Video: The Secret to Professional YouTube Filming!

Okay, so I got a little bit of secret for you guys. You can't tell anybody, though. This is a super secret secret. Don't play any games. Down low. You know, information is for your eyes only. This is how you set up a YouTube video.
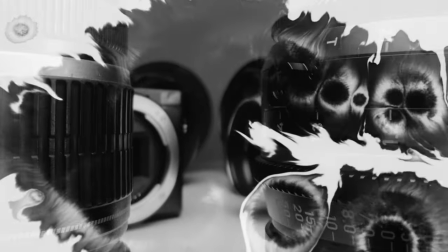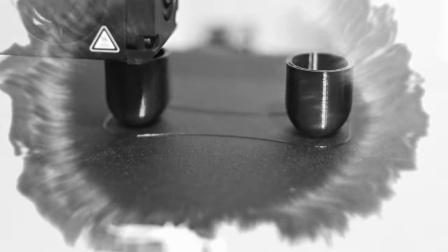Okay, so the first thing we're gonna need is to set up our scene. We want it to look good, but we also need to have it be functional and actually make sense. My wife right there, this is for her YouTube channel. I'll link it down in the description, but first thing we need to do is set up the scene so that it looks reasonable and like a real person would be in it and doing something instead of like, for lack of a better term, like a set on a stage. It needs to be kind of home-like, kind of chill. All right, so the next thing, like I said, was setting it up so that it's a vibe. Make sure that everything looks good and, you know, not like what I'm doing right now where I'm cutting my own chin off.
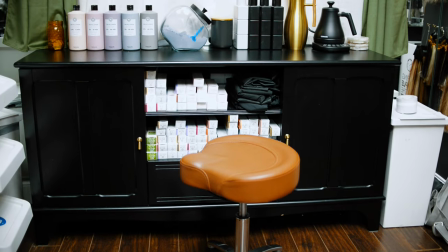(1:17)
Don't do that. That's dumb. Get you a chair that can get your head height to camera height.
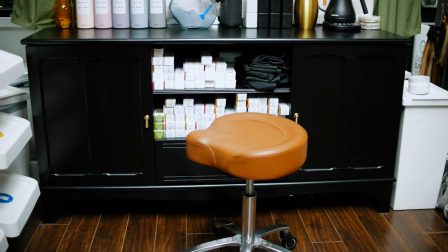(1:24)
You don't want to be looking down at yourself or whoever you're filming or looking up at them.
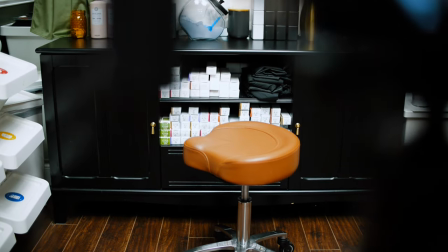(1:29)
That's going to look weird. Just make sure that you can have the height of the face at the height of the camera.
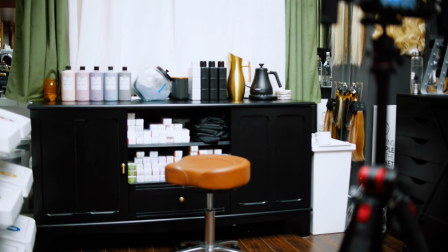(1:35)
Step two for getting that nice chill background is remove all the clutter.
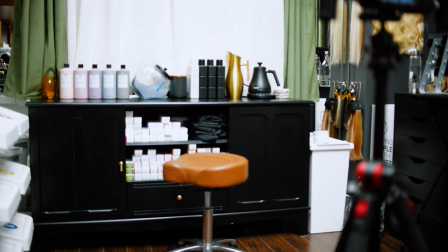(1:41)
Like just try to have as simple as possible, but still have interest, still have things that are gonna intrigue someone who's not particularly paying attention. Now that we have our space all set up and it's nice and chill, good vibes, we're gonna talk about lighting.
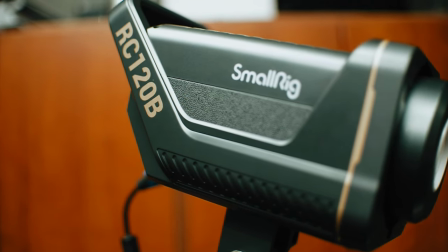(1:57)
So today I'm gonna use the Small Rig RC120B, and so far it's one of my favorite lights. Hopefully soon I'll drop a review on it, but I am absolutely in love with this light.
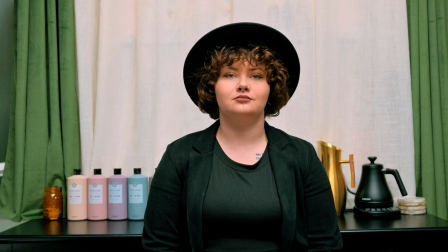(2:11)
All right, so what we're doing next is we're gonna start setting up the lighting.
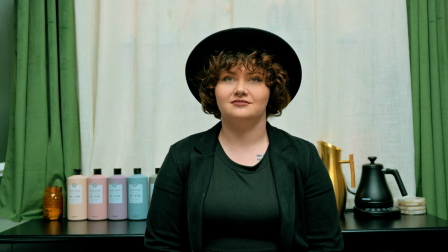(2:15)
Right now we have practical lights set up and that's about it. You see she has a bunch of like shadows on the top of her face and it looks kind of meh, looks kind of bad. So like I said, we get the RC120B, we'll cut that on
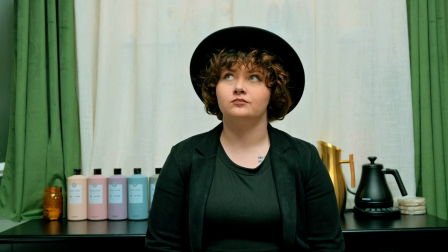(2:32)
with no modifier and it's gonna look like garbage.
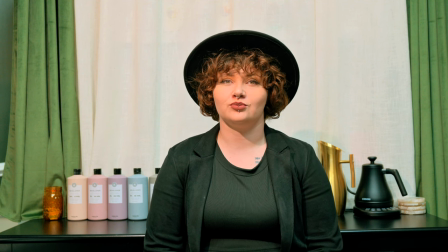(2:36)
So first things first is we want to change
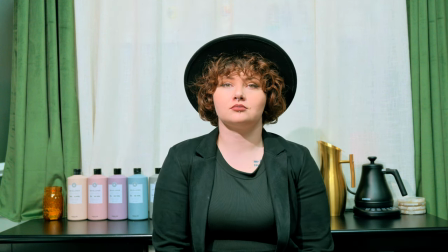(2:43)
the light temperature until her skin tones
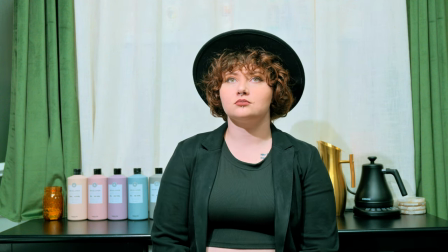(2:47)
and the white balance, everything looks nice and white, but not blue.
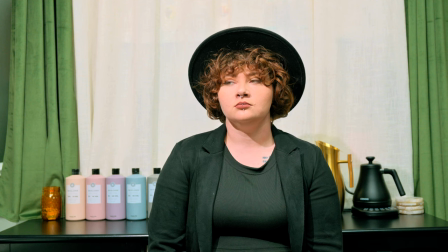(2:52)
We do not want things to look blue. Now that we have our light set to the right temperature and nothing looks yellow, we're gonna modify it.
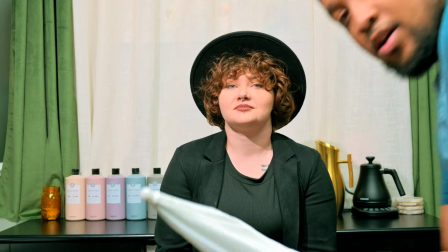(3:01)
And to do that, we're gonna use an umbrella.
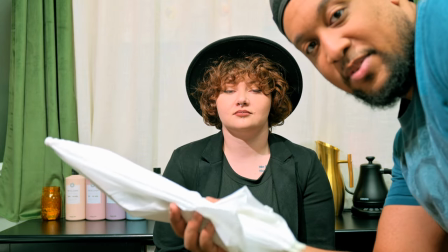(3:06)
Just a really cheap umbrella that you can get from Amazon. It's like 10 bucks. All right, so we got the umbrella set up.
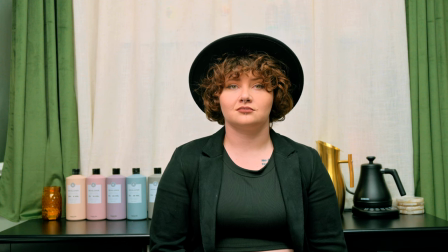(3:12)
And you can see the difference between just the harsh light off of the 120B versus some sort of softening modifier. It looks way better and just, she doesn't look ridiculous. She looks pretty good. I still think it's a little bit bright, so I'm gonna turn it down.
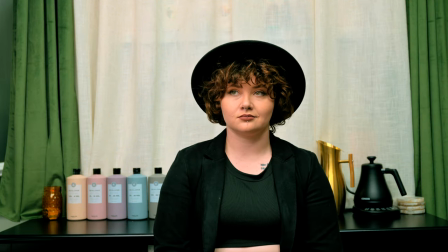(3:30)
So now that we have our light in place, we have it on a 45 degree angle and 45 off to the side of her. Now we're going to hit her with some fill light on that right side of frame, camera right.
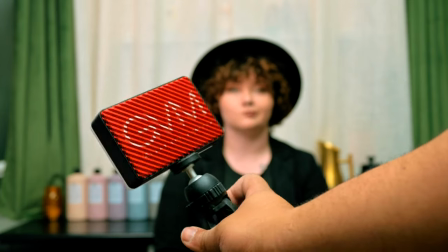(3:44)
And for that, we're just gonna use this little GMV panel light.
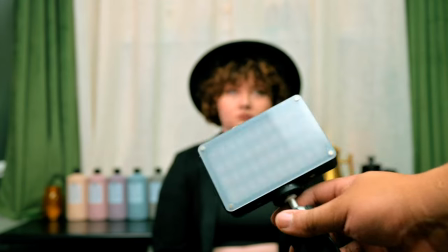(3:52)
You don't need something super powerful for a fill light. You can get away with something like this.
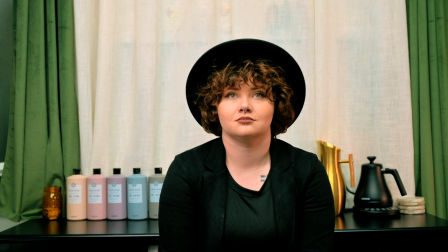(3:56)
Now, as you can see, she has a nice little bit of fill on the other side. It's not flat, but it still looks good. I would prefer to have a little bit of a hair light on the back, but we don't got time for all that.